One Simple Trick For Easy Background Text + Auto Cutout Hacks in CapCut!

I don't want it to sort of break the illusion by having bits of it reveal itself prematurely ahead of time.
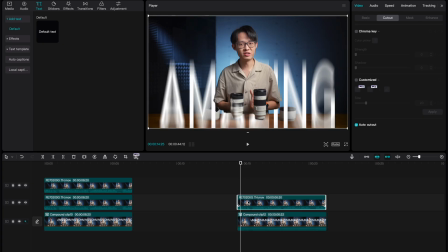To clean this up a little, I'm going to duplicate my top layer again, so Command C, Command V, and I'll once again turn off the auto cutout.
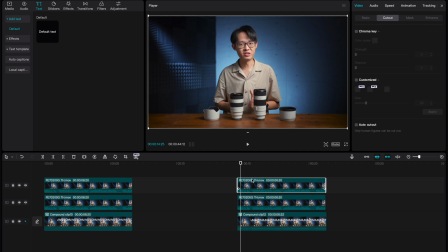I'll confirm that, and you can see it's kind of obscured everything because I've just basically put a clean version of this shot on top, covering everything else underneath. What we want to do now is go to the Mask tab under Video, select Mask, and choose the Split option.
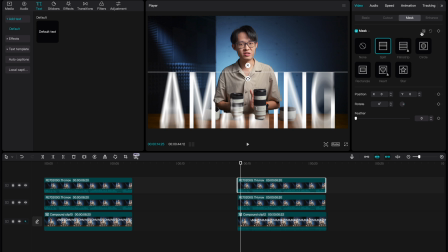Now what we want to do is reach over here and hit this icon.
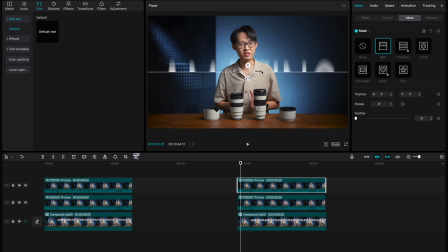It's the reverse mask icon. It basically inverts the mask.
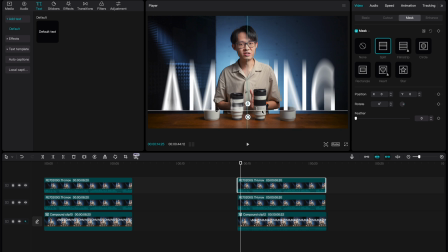And what I can do now is pull this to right around where I want my text to begin entering my frame. So let's say right around here. And I'll pull this icon up a little that feathers out the edge. So it kind of makes the whole thing look a bit cleaner.
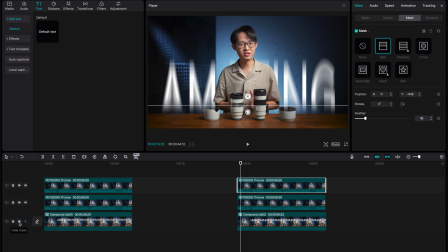And essentially what I've done is if I turn off my background and middle layers,
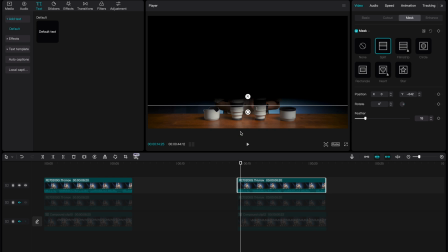I've put this bit of clean video on top covering all this that's happening underneath.
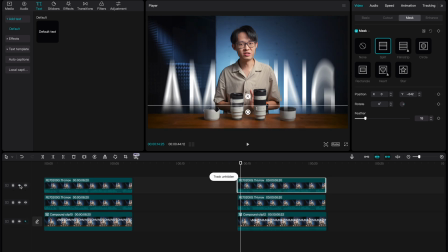So with this top layer, it just cleans up the bottom edge of my frame.
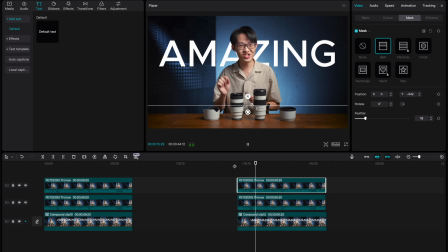And with that in, if I play back the whole effect, it's exactly how I wanted it to be. So that is how you can very quickly and easily animate a line of text to come up between you and your background with rather little effort, I would say, in CapCut. Now, here's the second trick I wanted to show you.
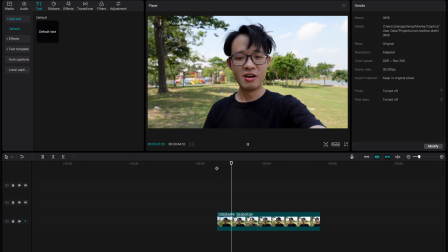This clip here was filmed outside,
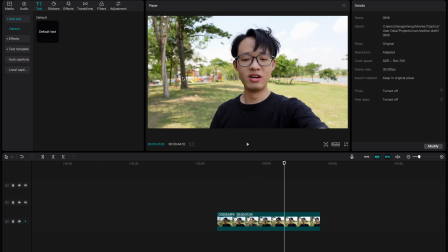and what I don't like about it is my face is a bit dark relative to the background. Actually, I'd say my face is properly exposed, but the background is slightly overexposed.
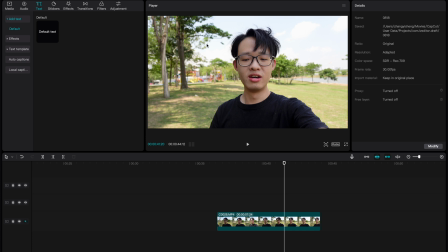What I'm trying to do here is reduce the brightness of just the background, but keep my face the same.
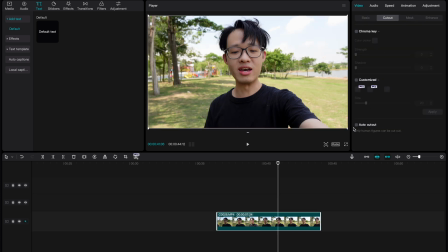We'll select the clip and go to the Cutout tab and apply our favorite effect, Auto Cutout.
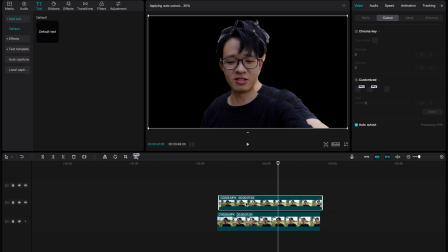Now, once again, we're going to duplicate this clip. So I'll just copy that and turn off Auto Cutout on the lower clip. So again, I have a cutout of me against the background. And now this trick is almost practically done. It's extremely simple because whatever adjustments I make to this background layer,
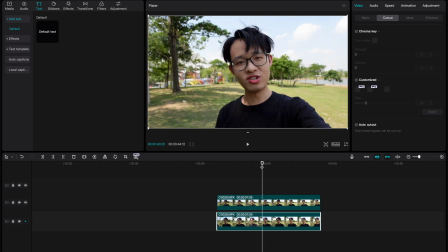it's going to not affect everything that was included in the cutout because that's sitting on a separate layer on top of this layer. So let me show you by simply selecting, making sure I have the background layer selected, going to adjustments,
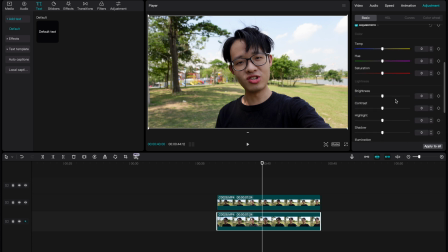and I'm simply going to scroll down a bit and reduce the brightness of my background.
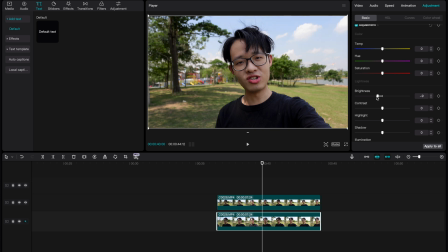Now, for this effect, subtlety is key because if you take things too far,
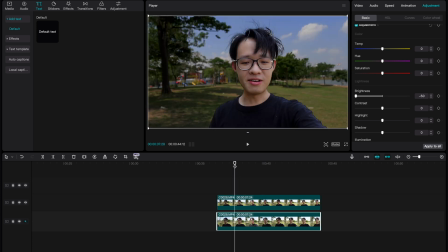and if I play this back, the illusion breaks.
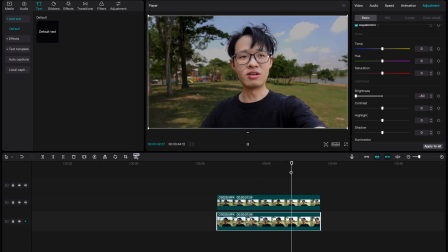It's very obvious that something's been cut out around my hair,
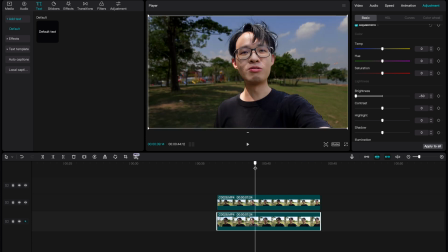these edges here, but I don't need it to be this drastic.
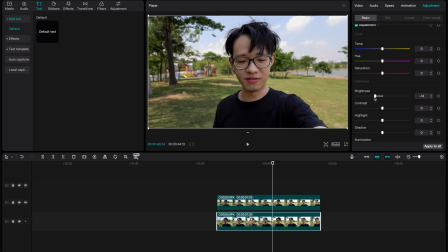If I reduce the brightness, say, by about 15, let's set it to minus 15, and play it back, you can't really see the edges of the cutout.
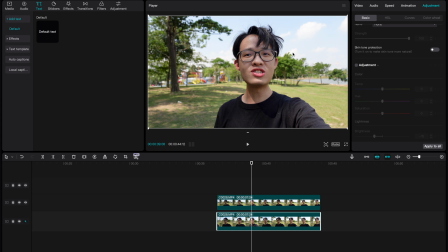Before I've made my adjustments, you can see the sky is on the brink of getting blown out. You can't really see the details in the clouds that well, but with the adjustments on, the sky looks bluer, the clouds are more defined, and the best part about it is it doesn't affect my face.
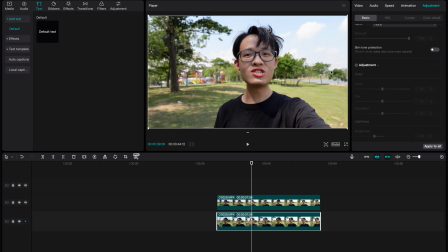Because if I were to apply this adjustment to the overall image, my face would look rather dark.
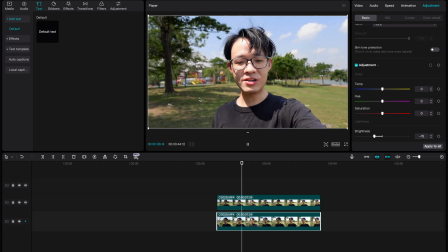So with this, I can play this entire clip back and only what's around me gets darkened by this adjustment,
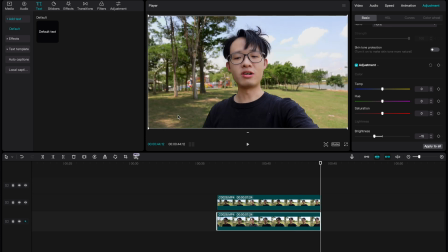all thanks to Auto Cutout.